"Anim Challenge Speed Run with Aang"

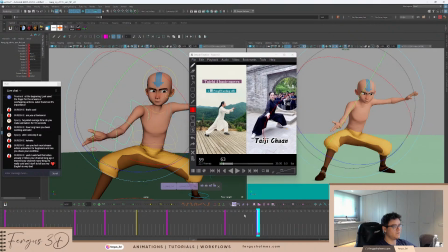(87:18)
I want this to drag, but I feel if it drags too much, then it's going to feel, because this is what's leading this motion, it's kind of bringing the arm around. Maybe let's do, let's go to frame 73. I'm going to do this pose first, because this is a pretty clean pose that I can make.
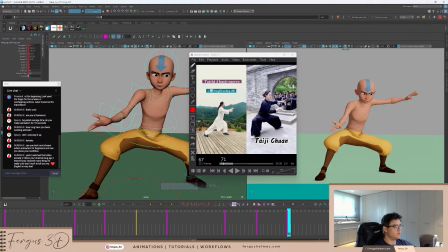(87:40)
Okay, so let's get this over. Like this. Now the knee, I might need to go back and change some of these poses.
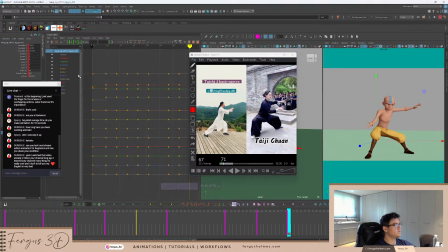(87:51)
You'll realise that when you go to the graph editor, there's loads of things that are like this is all the same, right? So I need to fix that later.
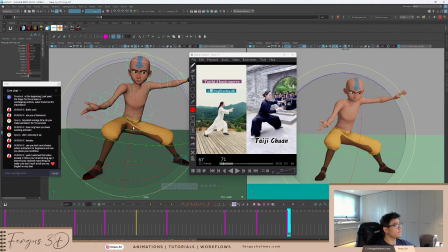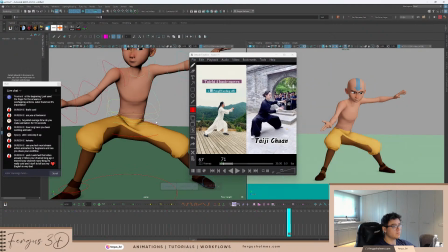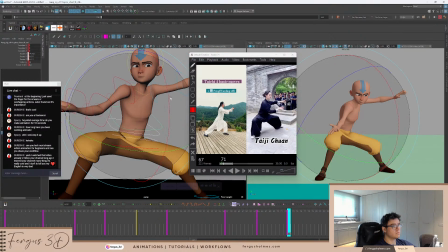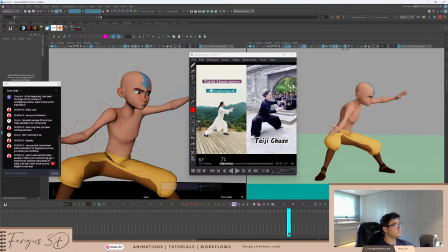Get this up a bit more. Don't want to be too. Yeah, okay, let's get the arm through now. Arm comes down. This obviously comes up. It's bent arm.
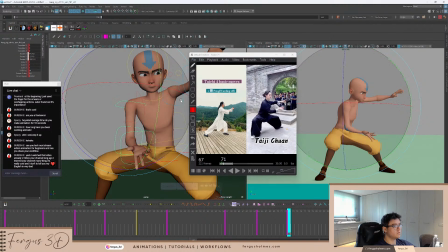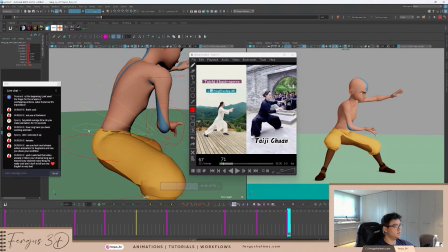(88:46)
I think these hips need to be rotated now because I've ignored this for quite a while, but they need to be animated.
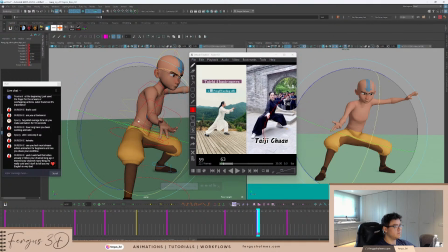(88:53)
This. I think even this pose, you know, it's in favour.
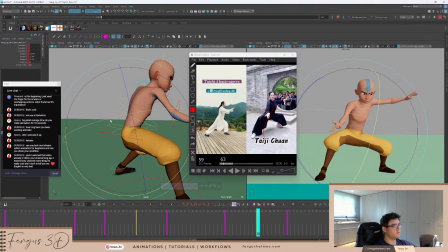(88:58)
Yeah.
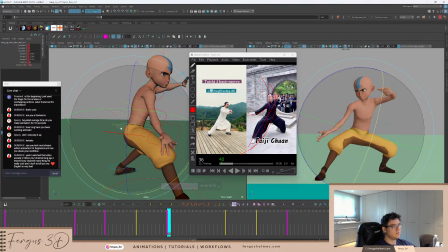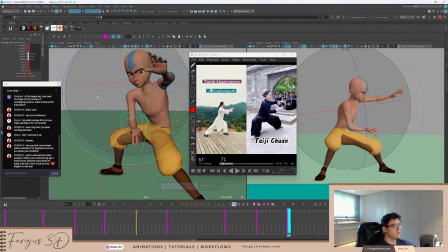(89:10)
I think it's still open. What's good to imagine, where is the actual water in this motion?
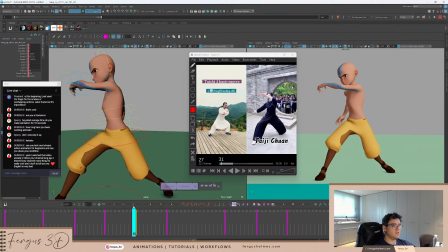(89:17)
I'm thinking the water's obviously like here in this chest area, and then yeah, I'll work out the water later.
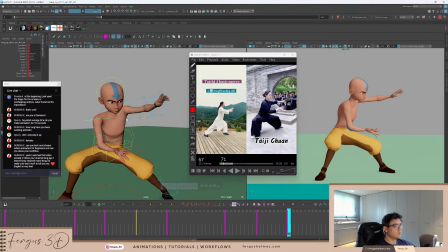(89:32)
I think it's pretty close to being okay anyway. Okay, so this shoulder is going to come down because it's going to be like pushing into the body.
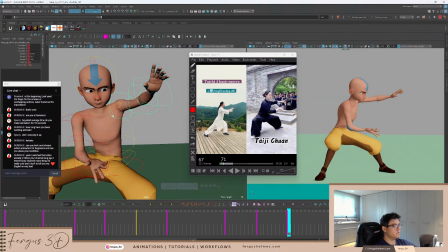(89:39)
So we're going to bring the shoulder down. Yeah.
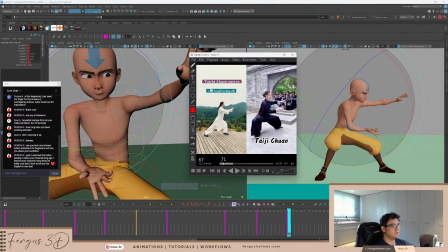(89:46)
I think the neck can come down too. I know she's quite upright in this position, but I want to make it sort of more of a sort of softer curve.